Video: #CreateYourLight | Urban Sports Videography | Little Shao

Hi guys, my name is Little Shao, I'm from France.
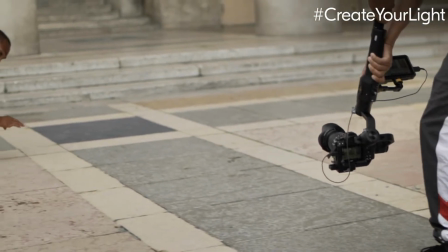[0:05]
Today I'm gonna test the kit of the Nikon Z6, and today we're gonna do what I love is breakdancing. Yeah, I'm gonna record some moves and just gonna make a short video clip, an action clip.
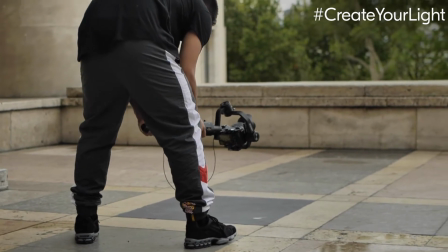[0:19]
First shot, I'm gonna record raw with the Apple ProRes. So I'm gonna use the 4K, so it's gonna be 30 frames per second.
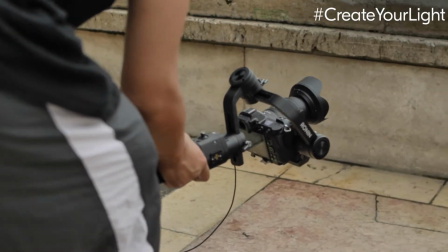[0:26]
So as it's gonna be 30 frames per second, I've just set it the shutter speed to 60 because it's better when you have a multiple of like 30. So in terms of distance, you can see that I want to record the subject around this distance, and I wanted to have the subject always sharp.
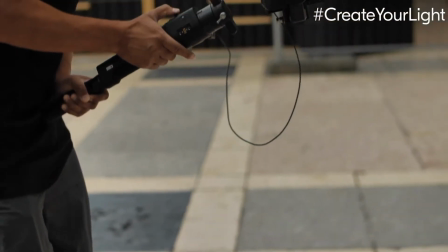[0:41]
I'm just gonna increase the aperture to f16. So then it allows me to move back and forth without having the subject getting out of focus.
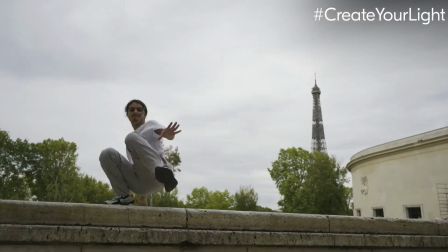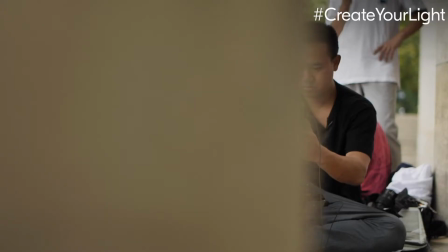[0:58]
I'm gonna start using my favorite lens, the 405mm 1.4, because I want to have a big depth of field in the back. So everything's gonna be really blurry in the back because I might shoot like at 1.8 or 2.
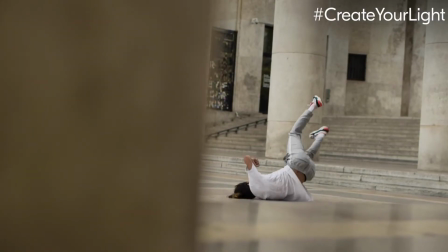[1:09]
So I'm gonna try this, and I'm also gonna try the automatic tracking.
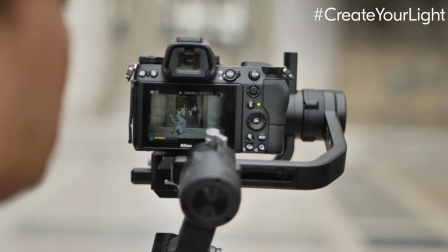[1:14]
So it's just gonna track the AF tracking as a continuous and automatic, just to be sure that, you know, it's gonna focus on the subject. So on this shot, I'm still gonna do the slow motion. I changed the lens, I used the 20mm 1.8.
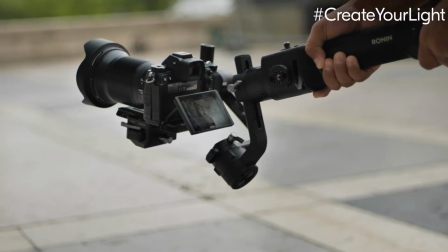[1:28]
So I'm just gonna use the 1.8 to focus on the subject. So the thing is, like, because I'm gonna be really low to the floor,
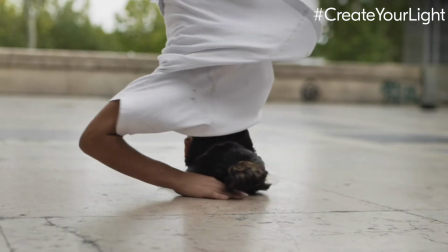[1:35]
I'm just gonna use the automatic autofocus, where I'm tapping on the subject, it's gonna always track that subject. So I'm just gonna rely on the camera to see how it's gonna turn out.
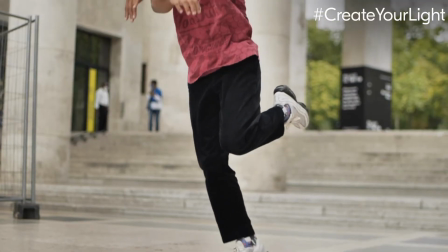[1:49]
Okay, so on this one, I'm just gonna use and add the electronic VR and also the
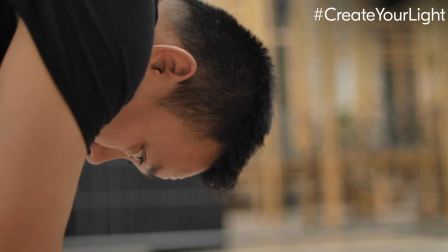[1:56]
stabilization because I'm not gonna use the gimbal at this time because I'm gonna be really low and add some dynamic into the moves.
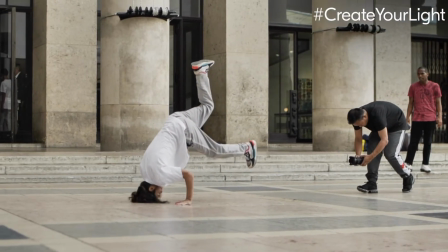[2:02]
So I'm just gonna try this in 4K and also shooting slow motion.
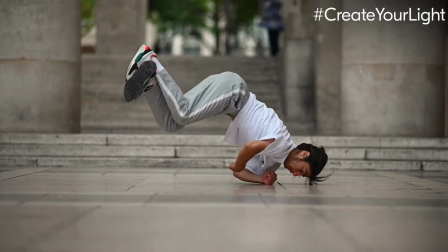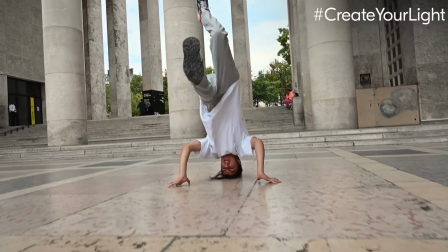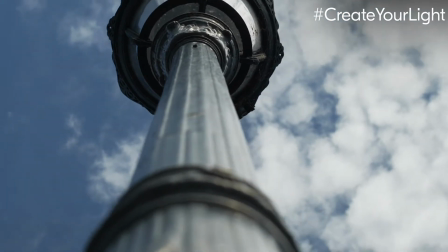[2:17]
So we just arrived to another location, and it's a really famous bridge in Paris called the Alexandre Free Bridge.
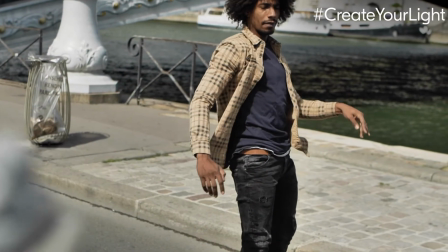[2:23]
So I'm gonna use the 20mm 1.8 because it's a wider angle than the 24-70. I'm able to also be super sharp, having the aperture wide open at 1.8 to the subject if I want to.
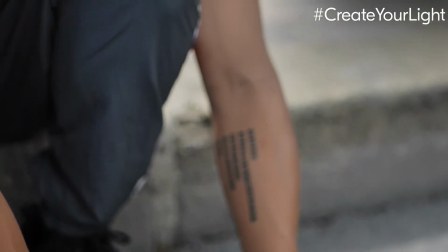[2:36]
But right now, because it's really sunny, I'm already at 100 ISO, 5.6 in terms of aperture.
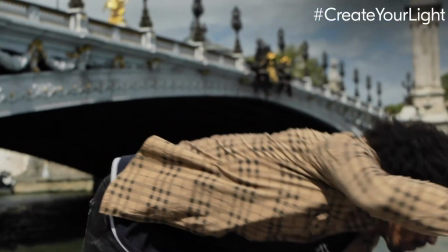[2:43]
Adjust the shutter speed to make my exposure correct. And I'm gonna shoot a slow motion move with a trickster called Sando.
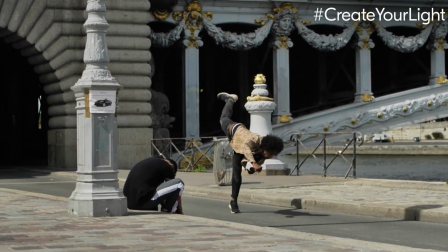[2:51]
He's gonna do a move that I can try to capture with a slow motion. So I'm just gonna set my camera to the 1080p with a slow motion with 120 frames per second.
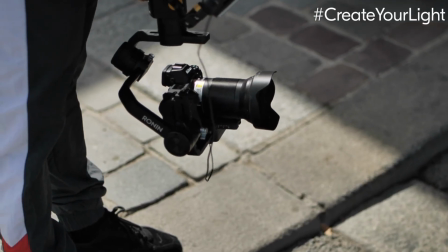[3:07]
So I'm gonna first focusing on him at 1.8. So I know that he's sharp, the background is blurry.
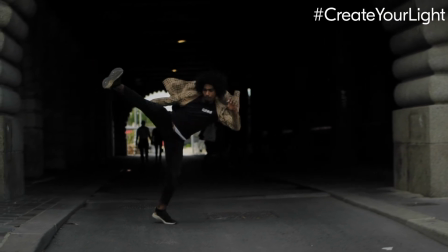[3:14]
If I step back, it's gonna be blurry, but I did it on purpose because what I wanna do is to stop right there and make a shot from back to front.
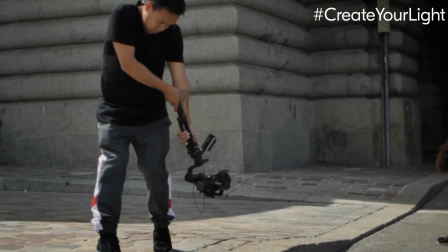[3:21]
And more I'm getting close to him, more it's gonna be in focus and sharp. So that could be like a nice effect, you know, a really epic one. So on this shot, I'm just gonna be on the other side of the bridge, and as he's gonna stay at the same distance as I do, I don't need to use any autofocus mode.
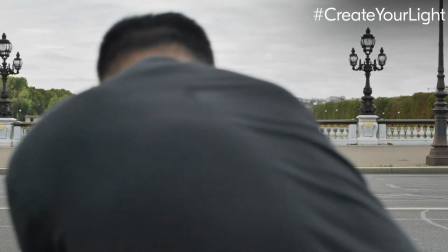[3:40]
I just need to focus in a single AF. And then once I got him in focus, just gonna follow and keep the same distance between me and him.
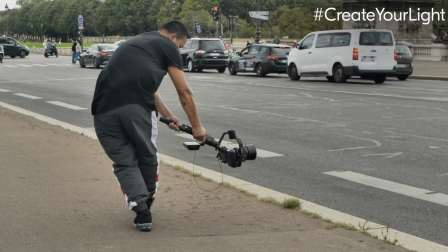[3:53]
Yo, it's amazing.